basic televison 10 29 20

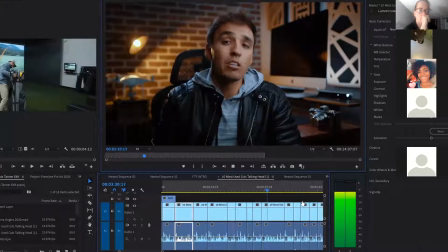[3:26]
But even with consistent unchanging backgrounds, I don't love showing jump cuts so I'll often try and cover up my jump cuts with some b-roll that goes over top
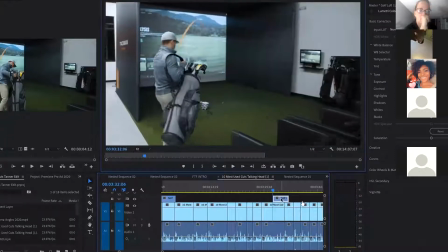[3:33]
of this a-roll or if i don't have any b-roll to put on top of what i'm saying sometimes i'll just digitally punch in so that the audience can't tell that i made a cut there it just looks like i cut to a different camera angle so personally i'm a huge
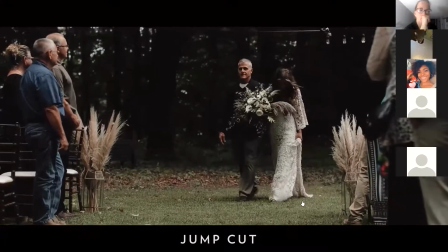[3:45]
fan of the jump cuts but some creators like to creatively use them just be careful with this one if you're not trying to show the passing of time it can come across as unintentional jarring and unprofessional we'll cut this out so there's a jump cut moving on to cut number three is the The L-cut, L, backwards, that's an L. The L-cut, this is the same thing as a clean cut visually but the difference is in the audio.
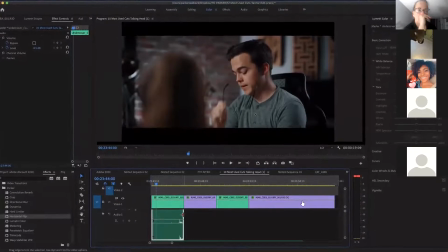[4:12]
An L-cut means the audio from clip one carries over into clip two,
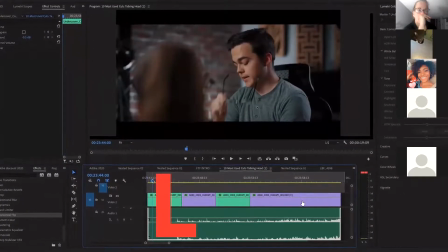[4:16]
making it into the shape of an L. This is most commonly used in dialogue scenes when you have two people talking to each other and while one is still talking,
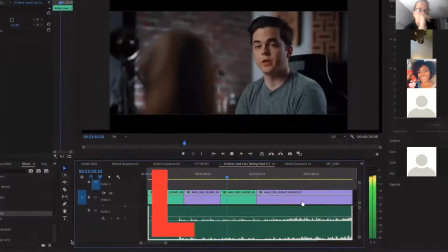[4:23]
you cut to the other to show their reaction of them listening before they actually start responding and talking themselves.
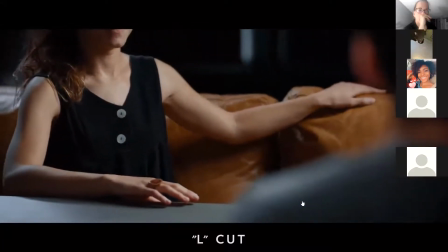[4:30] I'm sorry, Mrs. Grantham, but we reviewed your application and it was very weird and unfortunately you did not get the job.
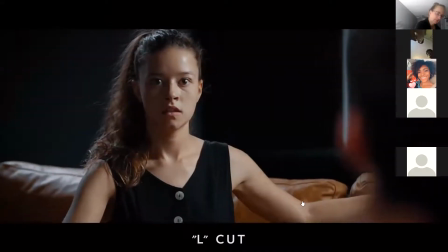[4:40] Open and stop, looking at the camera, goodness gracious. Sorry.
Moving on to cut number four is the J-cut. Sorry.
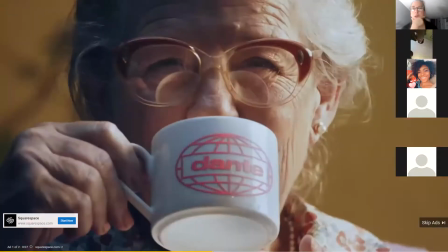[4:55]
Is everybody understood an L cut? How to do that? What's a good way to use an L cut?
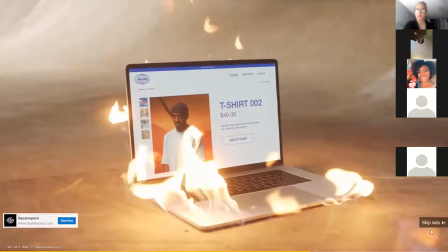[5:02]
Yes.
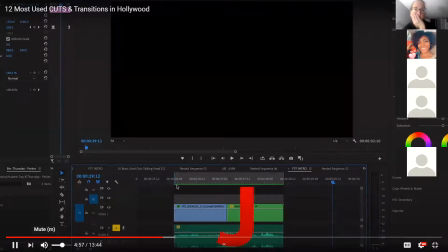[5:06]
Before you see the visuals, making the shape of a J. The purpose of the J cut is to lead your audience into the next clip,
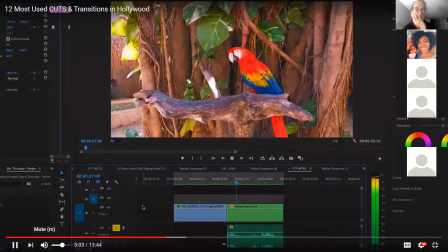[5:12]
making the edit feel more seamless so that clips that otherwise won't flow very well together seem to flow better because of the audio. This is typically used when you're transitioning between two completely different scenes where the visuals are very different.
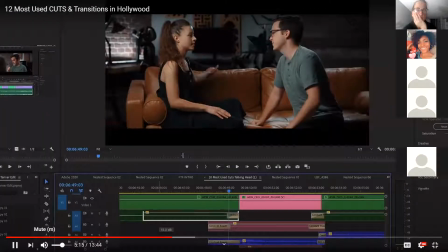[5:24]
So to keep the cut from seeming abrupt, the audio helps ease the viewer into a change of scene.
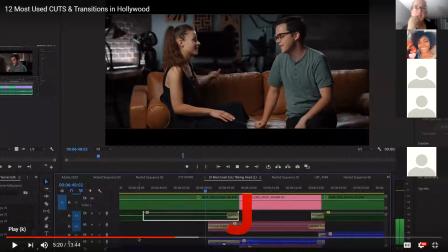[5:29]
Okay, so this is comically used in news stories, and you might want to write that down. This is the J-cut is, let me write this down. I'm writing this down.
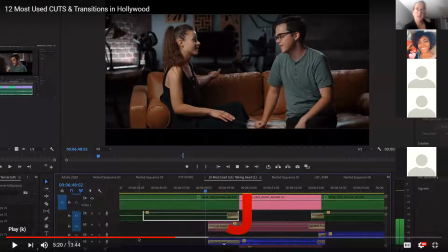[5:44]
So this is more commonly used, and they're using it in a narrative film, but also it's commonly used in news stories, documentary type things, because the audio leads you into the next scene.
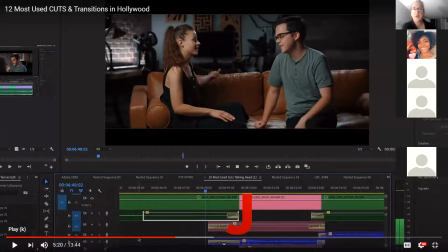[5:59]
So it's so that the scene's not abruptly changed. It's a softer transition. So this is an important thing to know for your quiz, okay? Thumbs up? Yeah? Yeah. This.
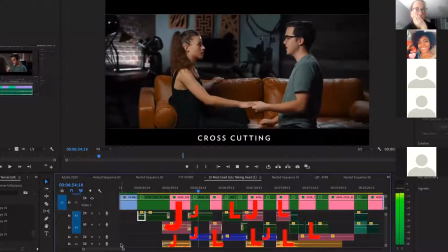[6:20]
When I'm sound mixing a video on constantly using Ellen Jacobs, so that all the audio seems to blend together from video making it feel like one cohesive story. I'm moving on now to cut number five is Let's go back. I like how I like how he demoed this.
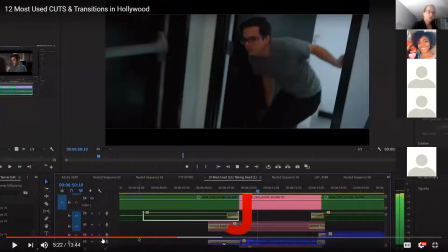[6:35]
All right, wait. Okay, so they're showing you how far we go.
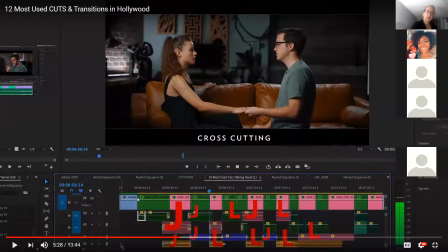[6:43]
okay see it I mean this is kind of really nice how do you can you see how he's doing those transitions right here he's got the you know he's got he's transitioning one scene into the next wish I could play it so here's an L cut and then you've got the J cut coming in so it's a way to transition from idea to idea to idea
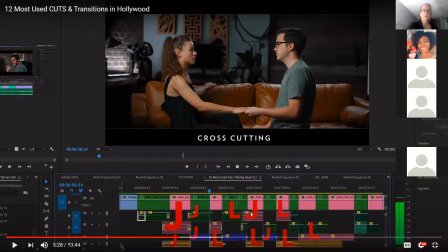[7:03]
um like say if somebody's going to be standing in the rain in the shot before that maybe they're I don't know maybe they're they're at their mom's house talking and then it's you hear like maybe she's pouring he's washing
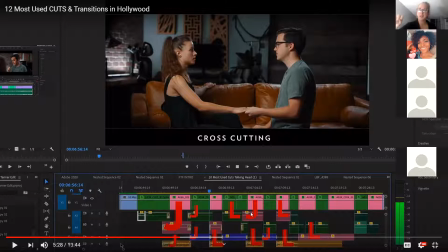[7:18]
dishes in the sink but maybe you get water you think is this is in the sink but the next scene cut is him walking in the rain that's a good example of that does that make sense you're getting that any questions no
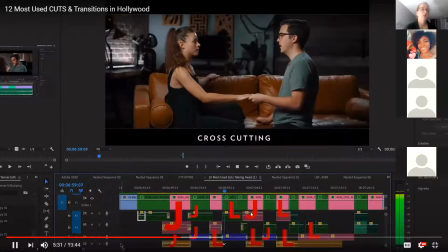[7:33]
so that all the audio seems to blend together throughout the video making it feel like one cohesive story. But moving on now to cut number five is cutting on action.
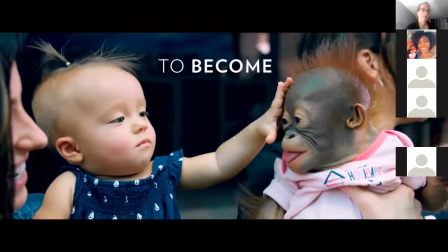[7:43]
This is probably my favorite cut and one that if understood and applied can take an average looking edit and make it look much more seamless and much more professional.
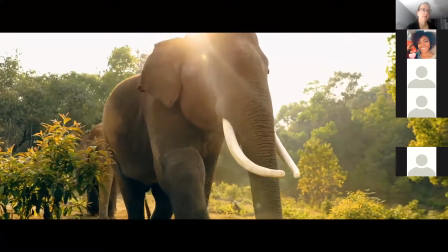[7:50]
When I'm editing and choosing where to cut on a given clip, I'm always looking for motion or action of my subject.
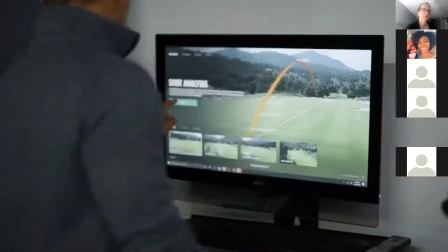[7:57]
This can be something as simple as the turning of the head or someone standing up,
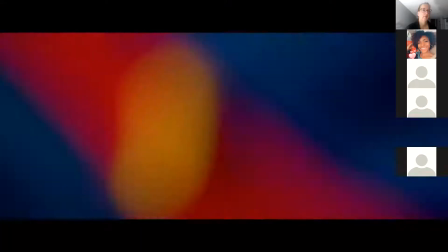[8:01]
but is more noticeably used on impact scenes like punches or someone running past camera or slamming a door or a splash jumping in the water.
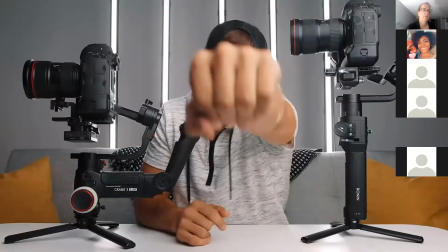[8:08]
An example of a time that I often use it is every time at the end of one of my videos, I punch the screen and I always cut as my arm fully extends the punch. If I cut right before the punch or right after the punch, you notice that the cut doesn't look as seamless as when I cut right on the peak of that action. Effectively cutting on action can sometimes be a matter of just a frame or two.
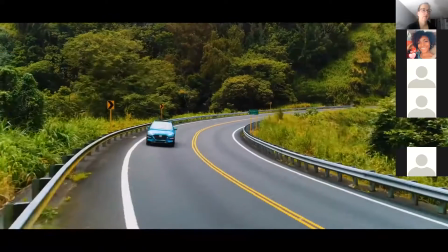[8:29]
So I'm constantly looking for action to cut off of in my clips and I'm often very nitpicky testing out several different frames of a clip until I find the best part of that action to cut off of that most seamlessly transitions into the next clip moving on to cut number six is cross-cutting
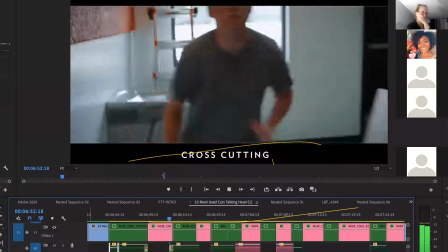[8:43]
or parallel editing this is when you cut between two pieces of similar action or intercut between two locations it's often used to establish relationship between two
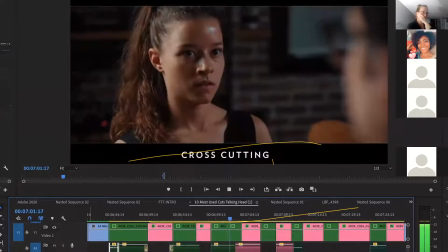[8:52]
characters or locations and often suggests that the two scenes are happening simultaneously and helps create an emotion of suspense anxiety anticipation or intensity
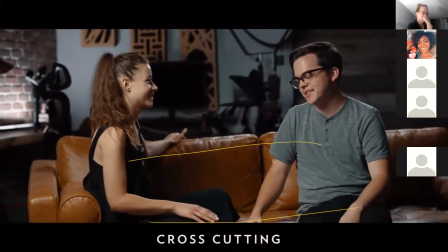[9:03] which brings me to this.
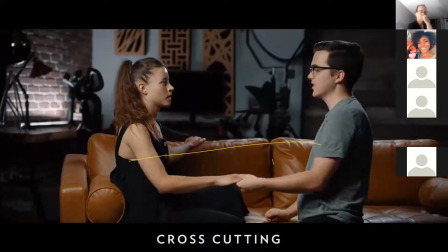[9:09]
Cross cutting.
Ever since we met two days ago.
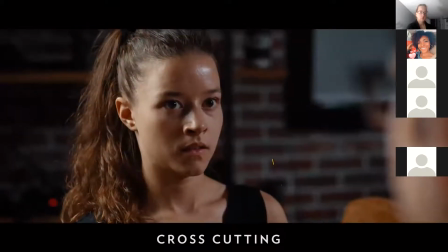[9:17] I thought you were so cool.
Doesn't that look more like a flashback?
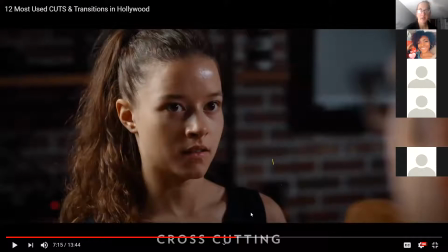[9:25]
It does. I mean, that to me, I didn't think about that as cross cutting. but it's the flesh and bad.
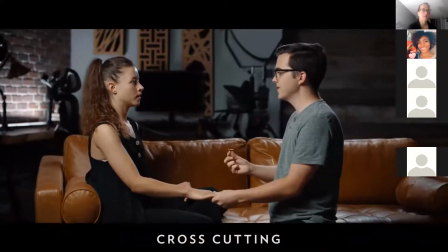[9:35] Will. You.
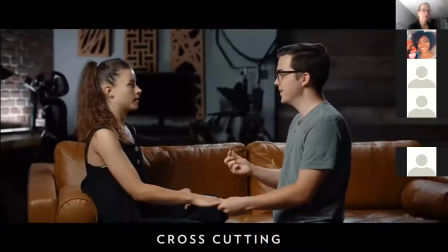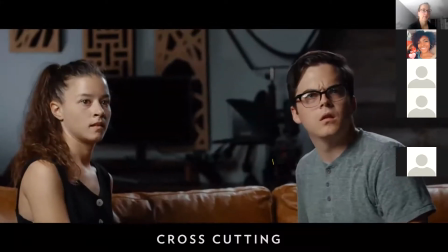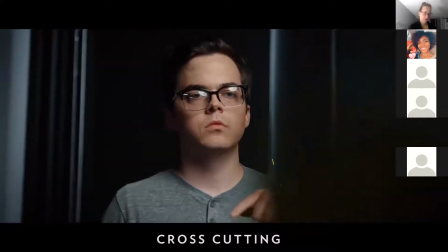[9:48] Hear me.
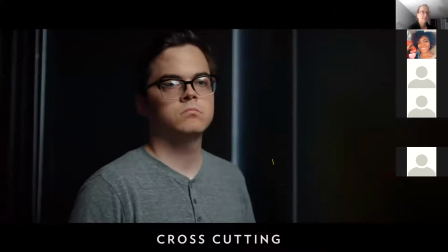[9:49]
And a climax of a cross cut scene will usually end with both characters confronting each other in the same location, confirming that it was happening simultaneously. Moving on now to cut number seven is the cutaway.
What does this button do?
This means cutting to an insert shot of something different than the main piece of action and then back again. This is usually used as a plan B when the editor doesn't have enough good clips at his disposal or
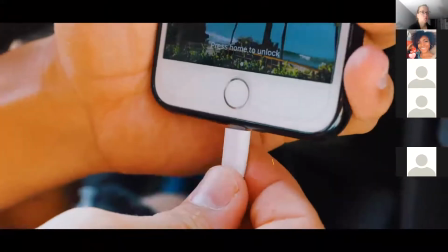[10:15]
is trying to cover up a mistake so that his edit can cut seamlessly from clip to clip in the scene.
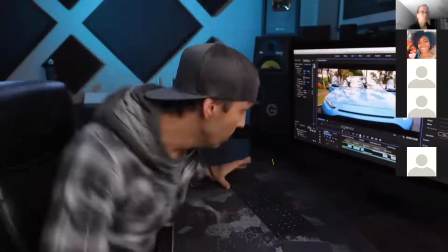[10:20]
So instead of using a jarring jump cut, he cuts to something else and then back again to split up that jump cut.
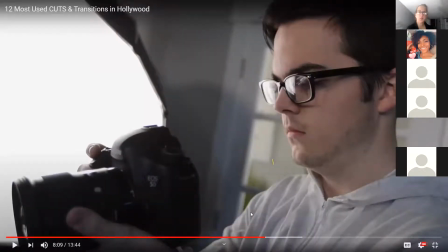[10:26]
What's the difference between a cutaway and a jump cut?
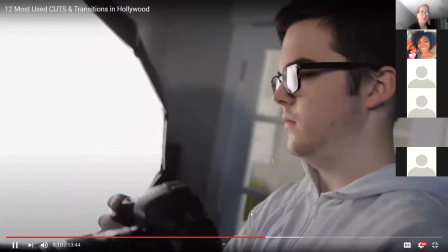[10:33]
Just kind of thinking about that. Nobody knows a cutaway cut. A mistake. Again, I do this all the time in my tutorials to hide any jump cuts or mistakes. We have the main action talking to the camera right now. this is a roll and then to hide a jump cut or mistake I'll cut away to some b-roll
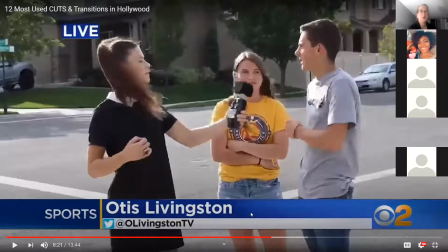[10:47]
okay there's this point so if you don't that's one of the reasons why you should have a ton of b-roll more than you need because sometimes you may not have enough like you you did you jump like that and if you could put like a lot of b-roll in there it'll cover up
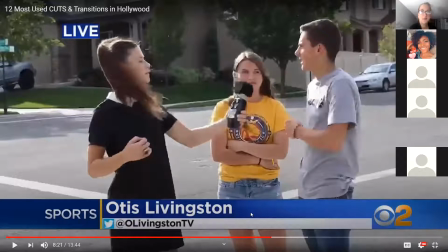[11:05]
mistakes so that's a point everybody got that thumbs up that's going to be on your quiz yep okay play crickets
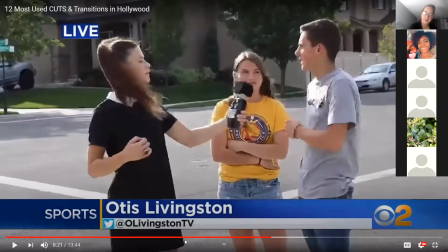[11:21]
yes okay asking spotify to play crickets here we go cut away all the time they'll be reporting on a location
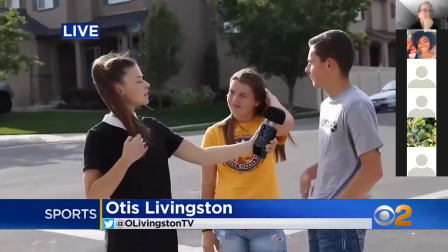[11:28]
then they'll cut away the b-roll of things that they're talking about and then cut back to their face talking again and moving on now to cut number eight is the match cut this This is another one of my favorites. Match cuts are often incorrectly referred to as jump cuts.